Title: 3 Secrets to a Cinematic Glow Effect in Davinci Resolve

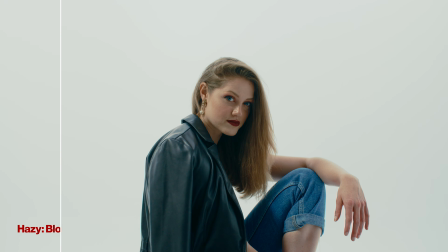4:08 So where does this effect really shine? I like to use this effect on portraits and beauty shots because it softens skin and it adds a flattering glow.
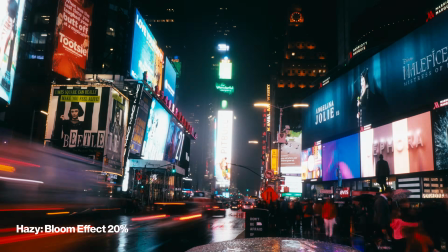4:16 You can also use it on cinematic night scenes because it enhances neon lights and street lights, or you can use it on a dreamy aesthetic video. It will be perfect for that nostalgic or artistic storytelling. Also, as a bonus, FilmConvert has a Halation plugin that you can use paired with Hazy, and this is what that looks like. So pretty similar to Hazy with a few less controls. So you have the manufacturer, I'll choose Sony S-Log3, and the cool thing about it is that you can toggle do halation alone,
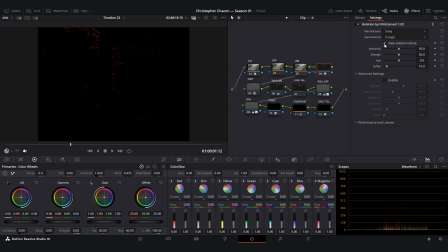4:47 which will show you the areas where halation is being applied, and that is those highlights and edges where you'll see that red glow. If you want to learn more about halation, then check out this video that I made previously where I tested different halation methods in Davinci Resolve. If I would have had this plugin back then, I would have definitely included it in the list, and I think it would have been a really great addition. So I haven't gotten to test it too much, but I am excited to dive into it.
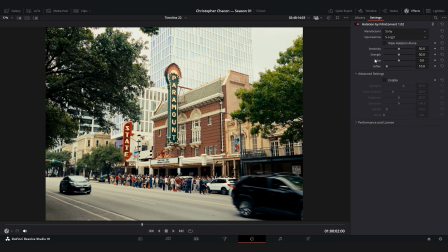5:14 So once again, it has your sensitivity, strength, hue, and a soften slider. Then you have advanced settings, which you can enable, and it has highlights, green channel, brightness, saturation, spread, and boost. And this is a really great plugin. You can customize the crap out of it.
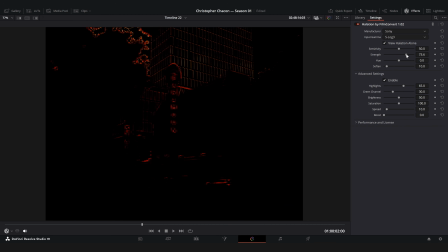5:32 So I usually like increasing the strength a little bit so that I can actually see what it's doing to my image.
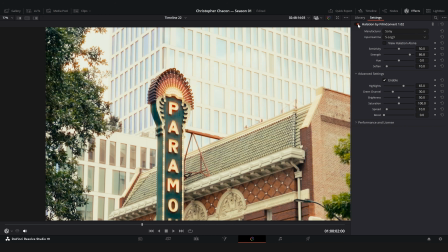5:38 And if I zoom in here and I toggle it on and off, then you can see what it's doing. I also like changing the hue to be a little bit more neutral and bringing down the saturation so that it's more of a subtle effect.
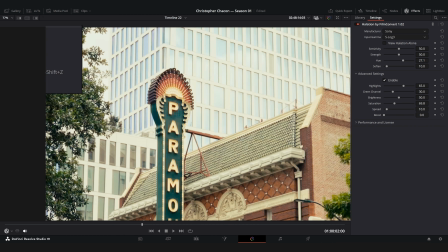5:52 Then I like bring the strength down, and let's zoom out, toggle on and off,
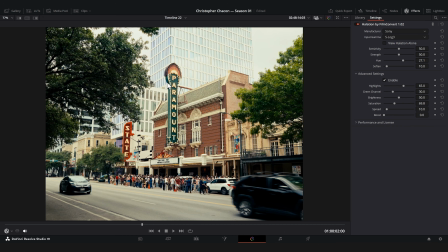6:00 and I like that quite a lot. Kind of just adds a warmth to the highlights rather than that very prominent red halation. It's just a stylistic choice. I don't like the halation to be too extreme. I like it to be more of an accent to warm up my highlights. So with that said, let's dive into the third way in which you can achieve the cinematic glow effect for your footage. So we'll create a custom bloom and halation effect using color space transforms, layer mixer, and curves. Now I've shown this method before on a previous video, but I figured it would be worth mentioning again since it's such a great way to achieve halation and bloom without having to use an external plugin. Let me show you guys how you can achieve this effect if you do it from scratch. The first thing that we'll want to know is the color space transform that I got going on my node tree.
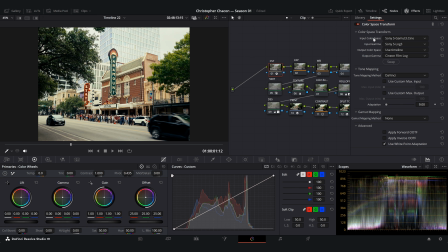6:53 So in this case, my input color space is Sony S-Gamma3 Cine and Sony S-Log3 because I'm shooting on a Sony FX3. And for the output color space, I have it to use my timeline, which is just regular Rec 709. And then for the output gamma, I'm converting to Cine film log for this particular shot.
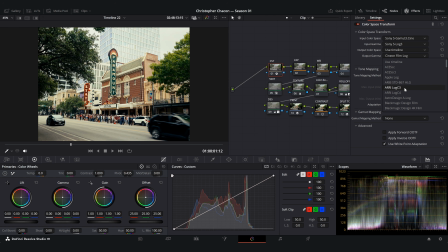7:10 On my previous video, I had it converting to RE log C3 and RE wide gamma 3. But again, that was a different shot. For this particular one, we'll be working on Cine film log, and therefore we'll set up our node tree for the halation accordingly. So the first thing that I'll want to do is create a compound node to keep things clean and organized. So I'll create an extra node, take these two, go down and create a compound node, then double click it. Now we have two nodes right here, our beginning and end of the node tree. We're gonna name our first one to linear and our end one to log. And in between, we're gonna add a node and it'll be a layer mixer. We're gonna attach it here and we're gonna change the composite mode to add. Then we're gonna go ahead and add another node, attach it to our first to linear node, and then attach it to the layer mixer.
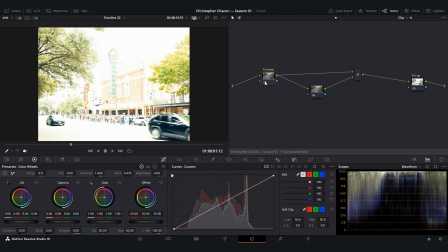8:01 You'll see that the image got super bright and blown out. So we're gonna go ahead and add another node and we're gonna put it at the top like this. So this is what our node tree should be looking like.